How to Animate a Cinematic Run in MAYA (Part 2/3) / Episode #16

Do what works for you, and things will just naturally unlock as you keep practicing. So keep that in mind. That's my little coffee talk for you guys. I will see you soon. Enjoy the show.
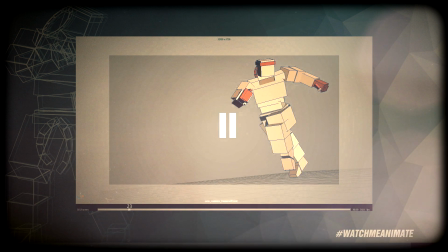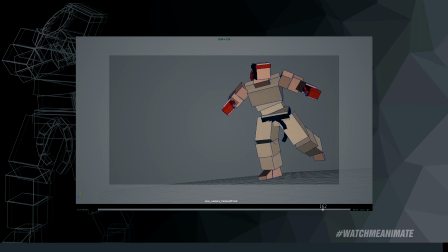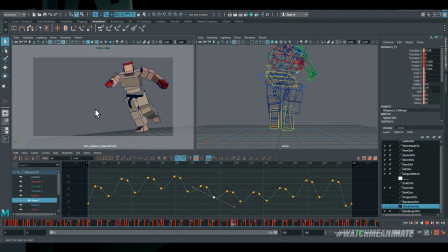[4:28]
Moving on, as I continue to dial in the pattern, this time I'm adjusting the comm and the spine. Notice how many times the animation is looping in this time lapse. The video is actually sped up 674% for obvious reasons,
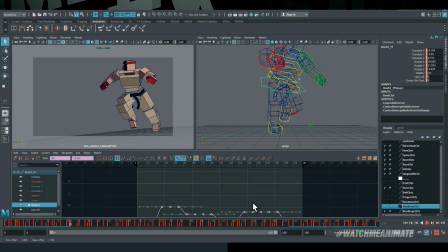[4:43]
but the point I want to make is that I'm adjusting in real time as I continue to watch the animation play back hundreds and hundreds of times,
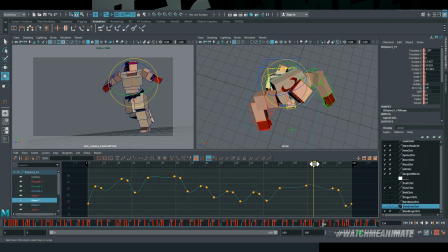[4:52]
if not thousands, to make sure that the pattern feels good. What makes a pattern feel good, you might ask? Well, stick around and I'll tell you.
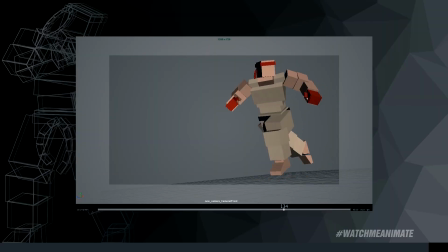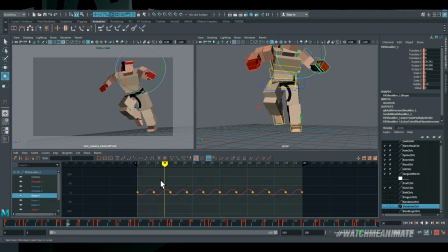[5:07]
that Jago's head is driving this animation, I'm gonna use the rotation of his head to help me animate both of his arms. By that I mean, I'm gonna use the body language of his run to help me position his arms in such a way that reflects real world body mechanics first, and then I'm gonna just make sure that it straight up looks cool, right? It's very important, you gotta have appeal.
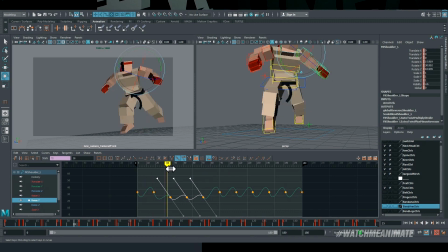[5:27]
So I'll focus on his left arm to start. Now, if you're paying attention to the graph editor, you'll notice that I'm moving F curves around while the animation continues to play. See, this is the process I go through to create a pattern that feels good and looks cool, yet doesn't feel too predictable.
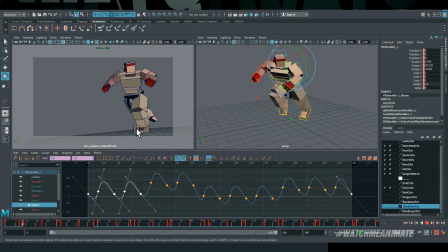[5:43]
Predictability is the key word here. A predictable cycle, you know, when you can clearly see the start and end,
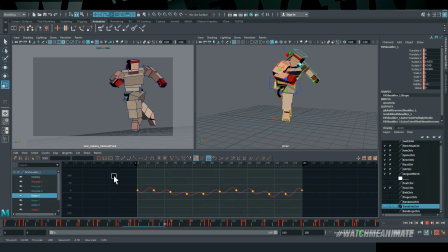[5:49]
generally feels repetitive and boring, and that is exactly what you want to avoid.
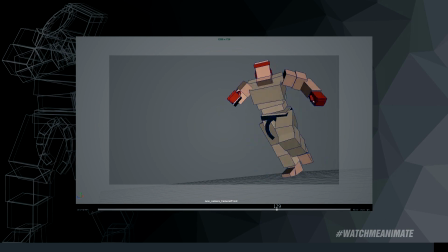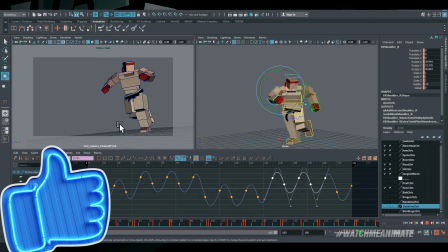[6:02]
Onto the right arm, I'm gonna do exactly the same thing that I did with the left arm. That is, I'm gonna use the rotation of his head and his body language to help me animate his right arm.
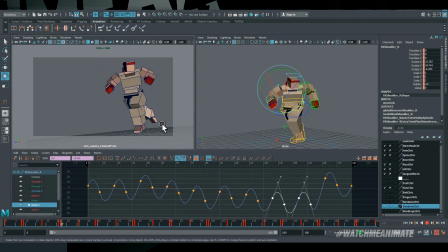[6:11]
It's important to note, I still have to respect body mechanics, meaning get the mechanics of the arm working properly, then spend the time tweaking it to look good with the run. And then the fun continues as I animate in real time. Now, real time playback is crucial to my workflow because it allows me to see the changes I
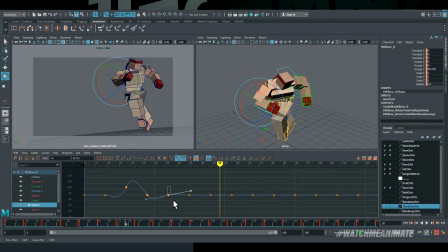[6:28]
make to my F curves on the fly in real time while the sequence continues to loop. This, my friends, is a huge time saver. Now, if I wasn't animating in real time, that would mean I would make the changes to my curve, then press play, then watch and hope that the changes work and repeat that process. Not an efficient way of working, in my opinion.
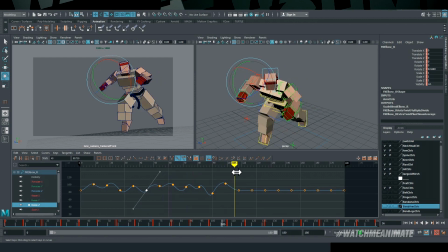[6:47]
For those curious to know the type of system I'm animating on, it's a Dell XPS from 2011 with a 256 SSD plus a 2 terabyte hard drive, 16 gigs of RAM, and I'm running a GeForce GTX 1060 and I'm animating in Maya 2019.
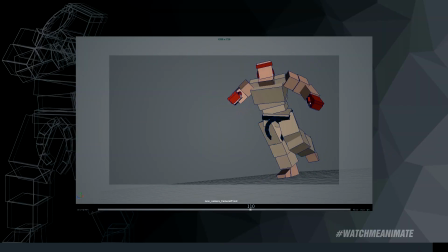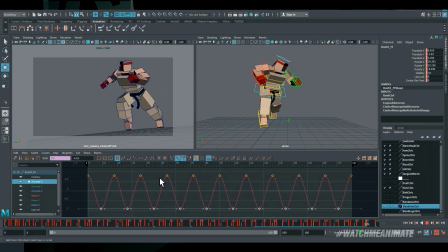[7:10]
Alright, it's time to adjust our body arc. So, what does the body arc imply?
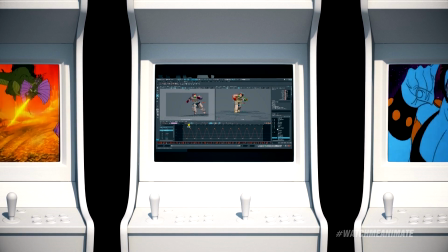[7:15]
Well, it's very simple. When Jago's running and he's looking behind him for the bad guys, I want the body to be a little more upright and straight.
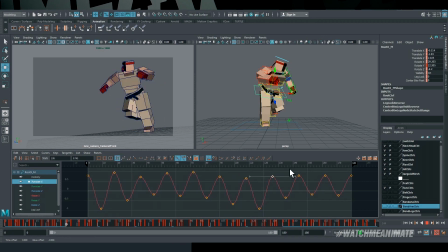[7:21]
And then when he faces forward again, I'll bring the body arc forward to lean into the run, right?
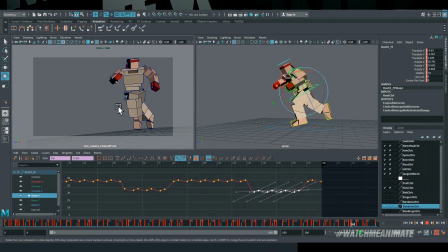[7:27]
This breaks up the body language as he runs. Now, if I kept the same arc during the whole run, it would most definitely feel flat and make the run feel unnatural.
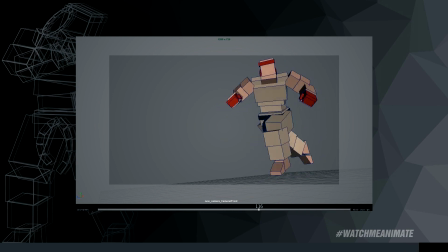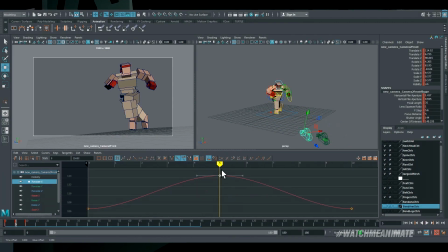[7:44]
So I've touched over the entire body with a secondary animation pass. Now it is time for the camera.
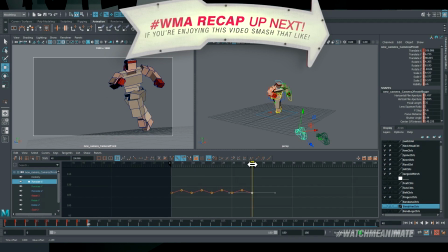[7:50]
Yes, the camera gets a secondary animation pass as well.
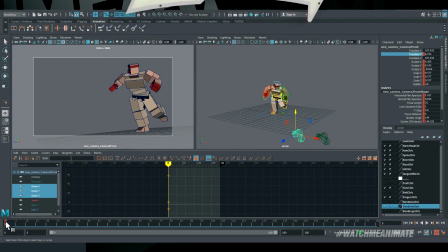[7:54]
You see, I'm gonna add in a little rumble to make it feel like a handheld camera, and then I'm gonna animate the FOV.
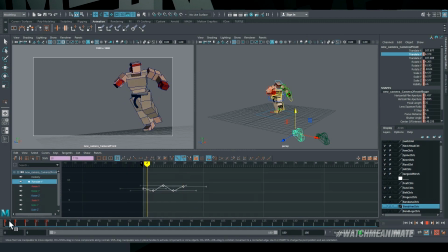[8:00]
Both the handheld feel and the FOV will make the camera feel that much cooler. So the method is very straightforward. I like to put down a few keyframes manually, adjust the translation, and then simply make a few copies of those keys and start breaking up the pattern by adjusting the F curves.